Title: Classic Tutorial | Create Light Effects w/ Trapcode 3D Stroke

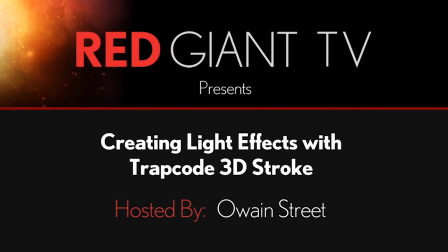(0:17)
Hey, Aaron Rabinowitz here for RedGiantTV.com.
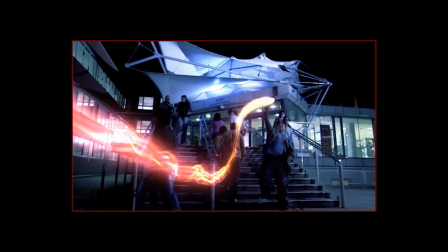(0:20)
Recently, some awesome Trapcode work from motion graphics artist, compositor, and designer Owain Street caught our eye, and we asked if he would be willing to break down some of his excellent work.
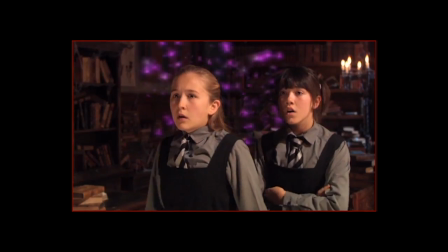(0:29)
Obviously, he said yes, or this would be the shortest tutorial you ever saw. So, in this episode of Red Giant TV,
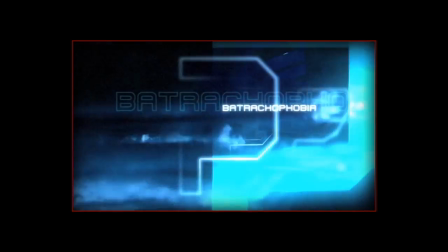(0:35)
Owain will break down how he created some of the beautiful and evocative work he did for
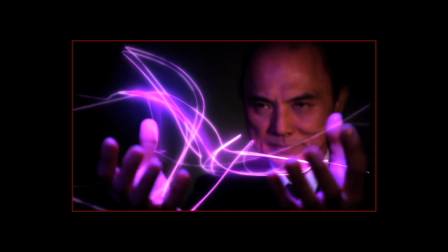(0:40)
Demonfort University using Trapcode 3D Stroke as light to help tell the story.
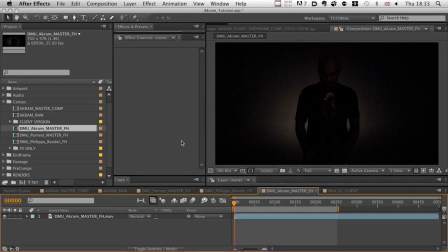(0:45)
One thing to watch out for here is the way in which Owain uses After Effects. He uses a ton of great shortcuts and time-saving techniques that taught me a lot. Take it away, man. Enlighten us. Hello. I'm going to show you some great techniques I used on some commercials that I worked on in After Effects.
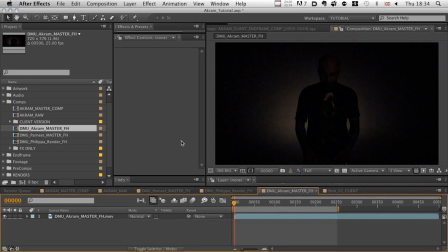(1:03)
Just before we start, though, I'd like to explain what direction this tutorial is going to take. First of all, I'd like to discuss some of what went into the pre-production of this piece. Then I'd like to discuss some of the production stage. And finally, I'm really looking forward to showing you what I did in post-production inside After Effects, along with some Trapcode plugins.
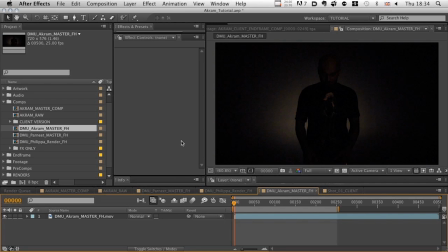(1:21)
I hope that this way you can really get a handle not just on how to create some nice effects, but also why those effects were chosen, why they are appropriate, and also other insights into what went into the whole process of creating these sequences. Let's take a look at what we are going to be exploring.
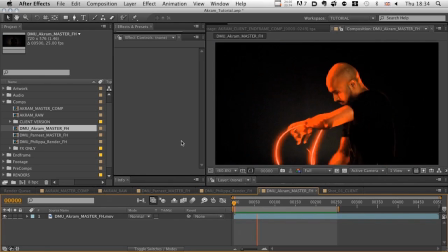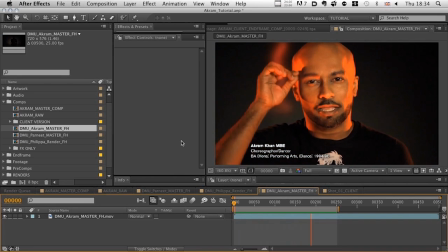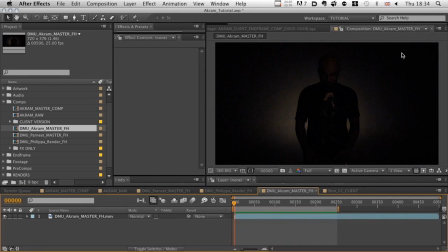(1:48)
And we'll just pause it there for a second. Okay, well, I hope you'll agree that that's a nicely shot, dynamic, stylish piece with, I hope, some really nice effects tying the whole thing together. As is usually the case, there is a team of people behind the creation of a great commercial or title sequence or movie SFX shot.
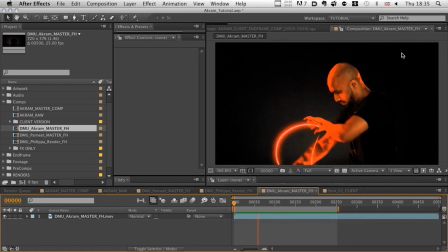(2:07)
So with this in mind, I'd first like to explain some of what went into this piece before I even fired After Effects up.
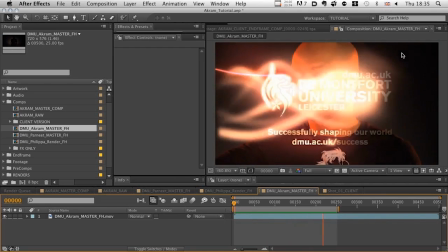(2:13)
I was asked to work on a series of 6 10-second commercials by a production company called Cromfley DeLieber Productions.
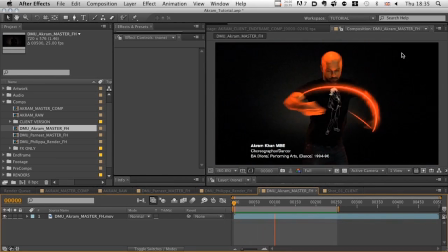(2:20)
The end client for these commercials was the UK-based Demonfort University.
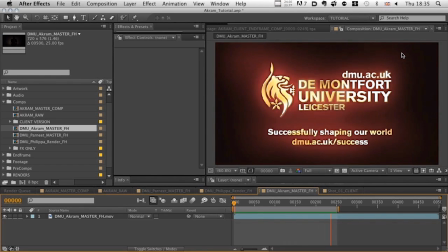(2:25)
Before the shoot took place, the director, Julian Cromfley, and producer, Ed DeLieber,
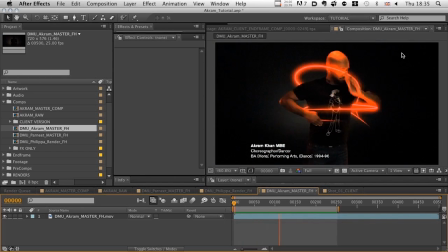(2:30)
came in with mood boards and ideas on the kinds of effects they would like to achieve for each of the 6 commercials. We discussed what was possible in After Effects and in CGI, taking into account, of course, the amount of time available to us, which is always a consideration.
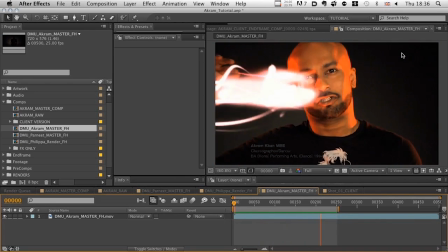(2:43)
The idea behind the campaign was definitely going to involve filming exceptional alumni or graduates of the university
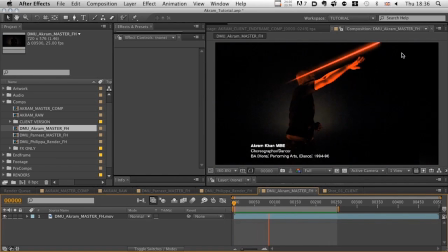(2:50)
demonstrating their particular area of expertise.
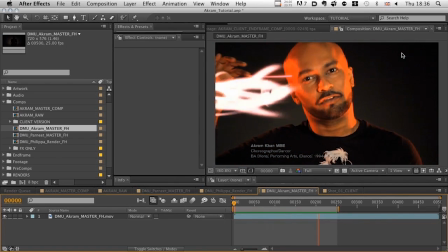(2:53)
Instead of choosing to show each expert in a real-world situation, the idea was to represent their specialism via special effects.
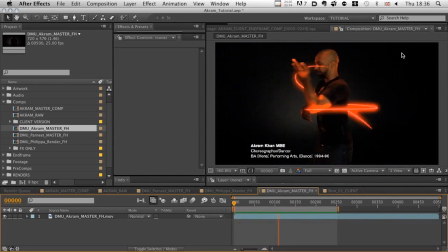(3:00)
In particular, each individual's area of expertise was to be described in light. Now, we've been watching this example for a while. Let me show you some more examples of the commercials, just to show you what I mean.
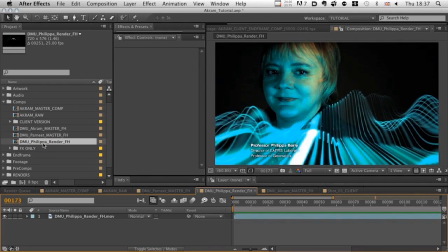(3:14)
So in this example, our subject is Philippa Berry, who is Professor of Geomatics, which is all about the gathering of geographic information,
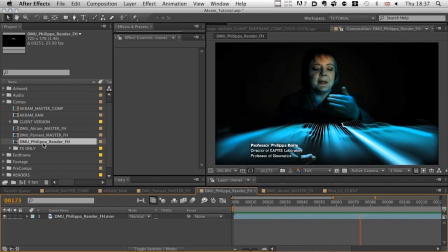(3:21)
and in particular she describes being involved in mapping the Earth, which is why I use Trapcode form to describe the idea of landmass.
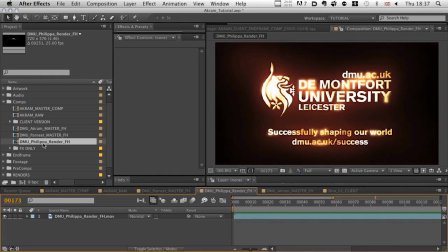(3:29)
The effect starts off fairly loosely and then moves along with the gesture of her hand,
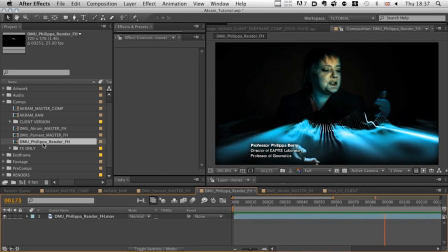(3:33)
creating at first a flat surface, which then rises up to create a modulated landscape.
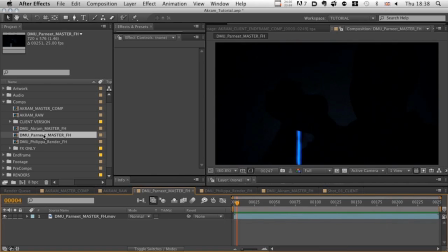(3:38)
This is in order to give the impression of hills and valleys. In this example, a senior research fellow of the university is featured.
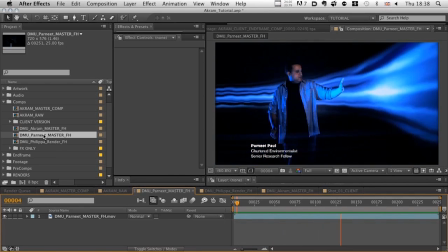(3:45)
His name is Parneet Poole, and he is a chartered environmentalist.
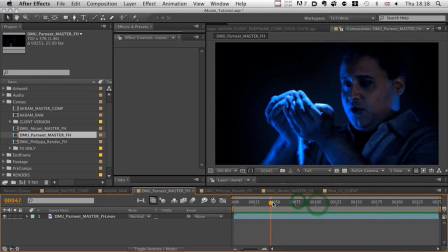(3:49)
Now, part of his specialism is in dealing with water systems, and so I used Trapcode Particular to create the idea of fluid flowing behind him.
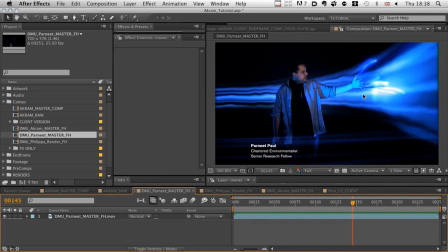(3:56)
I then used 3D Stroke to create the individual streams, which are generated when he puts his hand into the particular stream. We wanted some interaction between the talent and the effect. Okay, so that's just to give you an overview of the kinds of different approaches that we undertook.
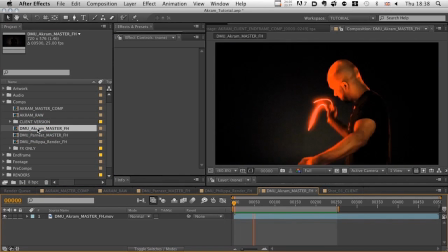(4:14)
But this is the commercial that we're going to be deconstructing a little bit and having a look at how it was built.
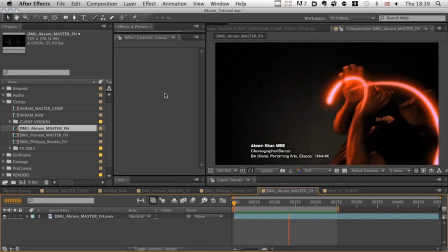(4:23)
So in this example, the kinetic energy of Akram Khan's dance moves is being represented by light.
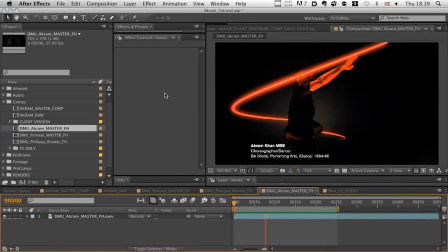(4:31)
I created these light streams in Trapcode 3D Stroke, as I mentioned previously, but there is quite a lot else going on here.
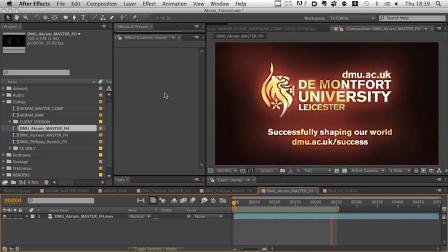(4:39)
So just in case you've already had a look at 3D Stroke and you're thinking, well, that's a relatively simple plugin perhaps,
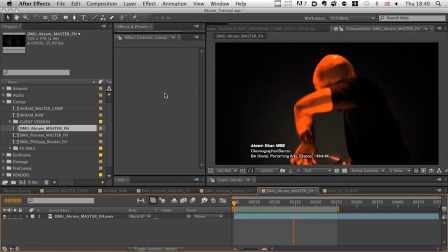(4:44)
please bear with me here, because there's some pretty detailed stuff going on in the background, and I think you'll enjoy seeing how this was put together. So just before we jump into the After Effects project, let's discuss some of the production that went into this.
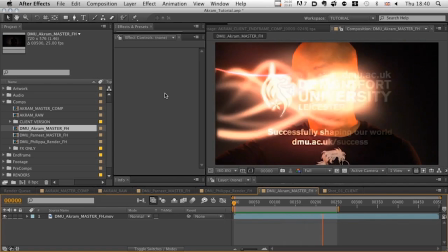(4:57)
This involved the small matter of the shoot. By saying small matter, I, of course, mean hugely important.
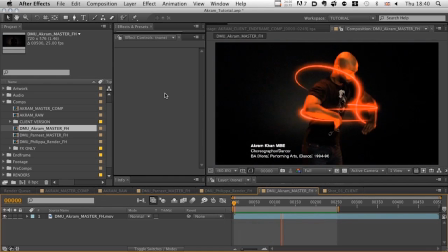(5:04)
The way things are shot and provided to you affect the way you approach post-production. It can either help or hinder you. Let me just freeze that for a second so we're not confused by this. These commercials needed to be delivered in full HD, by which I mean 1080p, which of course is 1920 by 1080 pixels in dimension.
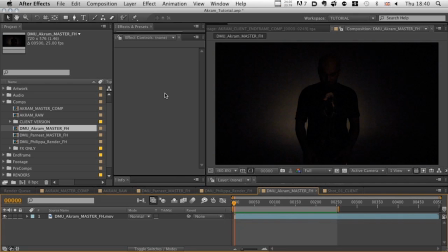(5:21)
The camera used to shoot these commercials was an Arri, ARRI, D21 camera, which takes prime lenses. Essentially what we're dealing with here is effectively a film camera which delivers digital files. So the footage was actually provided to me on an HDCam SR digital tape.
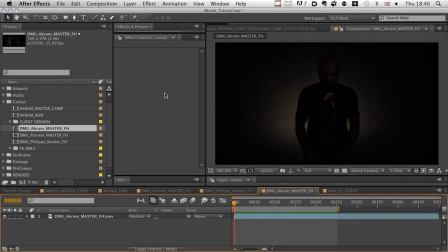(5:40)
Now, that's the technical bit. Some of you will be more interested in that than others. Don't worry, there's not too much of that dry stuff in the rest of this tutorial, I promise. When I was in discussion with Aaron Rabinowitz about doing this tutorial, he observed that there appeared to be a lot of physical lighting taking place in this sequence alongside the post-production effects.
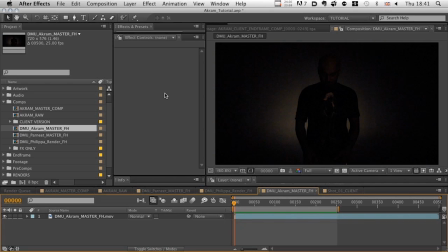(5:58)
He is, of course, absolutely right. Specific areas of the talent were lit to indicate areas where the effect would cast light. Now, I'd like to just show you what I mean by that.
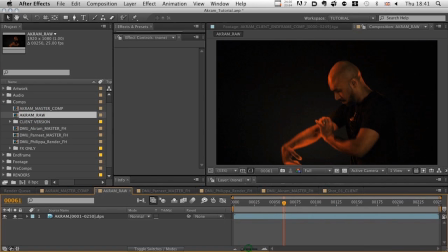(6:08)
This is a raw version, if you like, of the commercial before any effects were applied. So different parts are being lit or left in shade quite deliberately. The director is choosing the areas in which he wants the effect to travel and has helped with the creation of the effect by using physical lighting as a starting point.
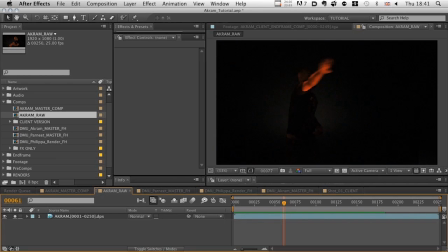(6:27)
The lighting was achieved by using a mini rig of Dedo lights, that's D-E-D-O, in case you want to check them out on the internet, and these lights were individually triggered via dimmer switches. Although the idea was to have the talent primarily lit by these specific lights that's travelling around him, it was important to Julian,
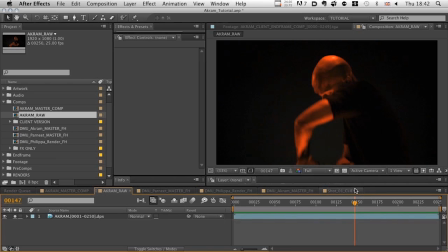(6:47)
the director, that the experts didn't appear too ghostly, so some artistic judgment was involved, for example using some ambient light or some modelling light, and also choosing how far the dado lights were positioned from the expert. Not everything was done scientifically, but rather done with an artistic approach.
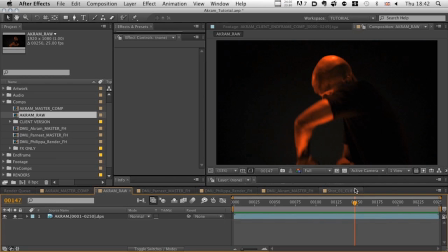(7:04)
The lights were given some random flickering, for example, to help sell the idea of these effects having life as they pass around the talent. Obviously, all of this is done in camera before any effects have been applied, so the director needs to have a great idea of timing, how the effect would flow through the piece, right there on set.
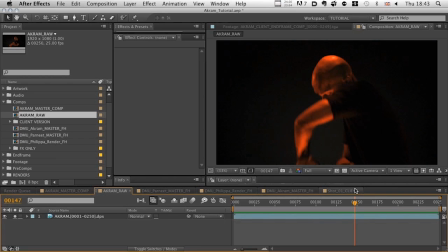(7:21)
After the shoot, the rushes were supplied to us on digital tape, as I mentioned before, and then digitised into one of our Avid editing systems. The next step was for one of our editors here to create offline edits for each of the commercials, whilst liaising with Julian and Ed, the producer. And finally, each one was run through one of our Autodesk smoke suites to create an online edit of the base layer of each commercial.
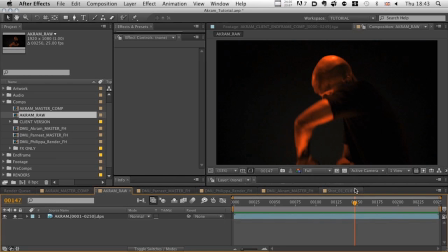(7:40)
I then brought these clips into After Effects to start work on them. Okay guys, I really hope you found all the background to this job interesting. This stuff really is fundamental to where you are at before you start working on something, before the effects actually, can start to be created.
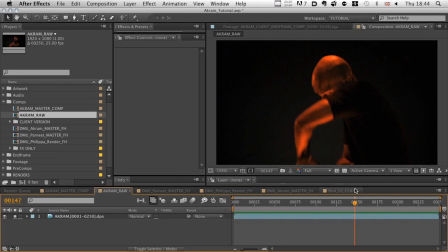(7:58)
It's really just a kind of a taster of the kind of workflow that surrounds many of the jobs I do, and I'm sure a lot of people do, and without all of this background stuff, there would really be far less interesting jobs to work on. However, I can guess you're all keen to move on to the main event, so I would like to move on to the After Effects work itself.
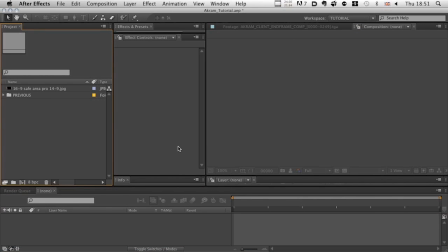(8:17)
Here we are in a cleaned up project inside After Effects.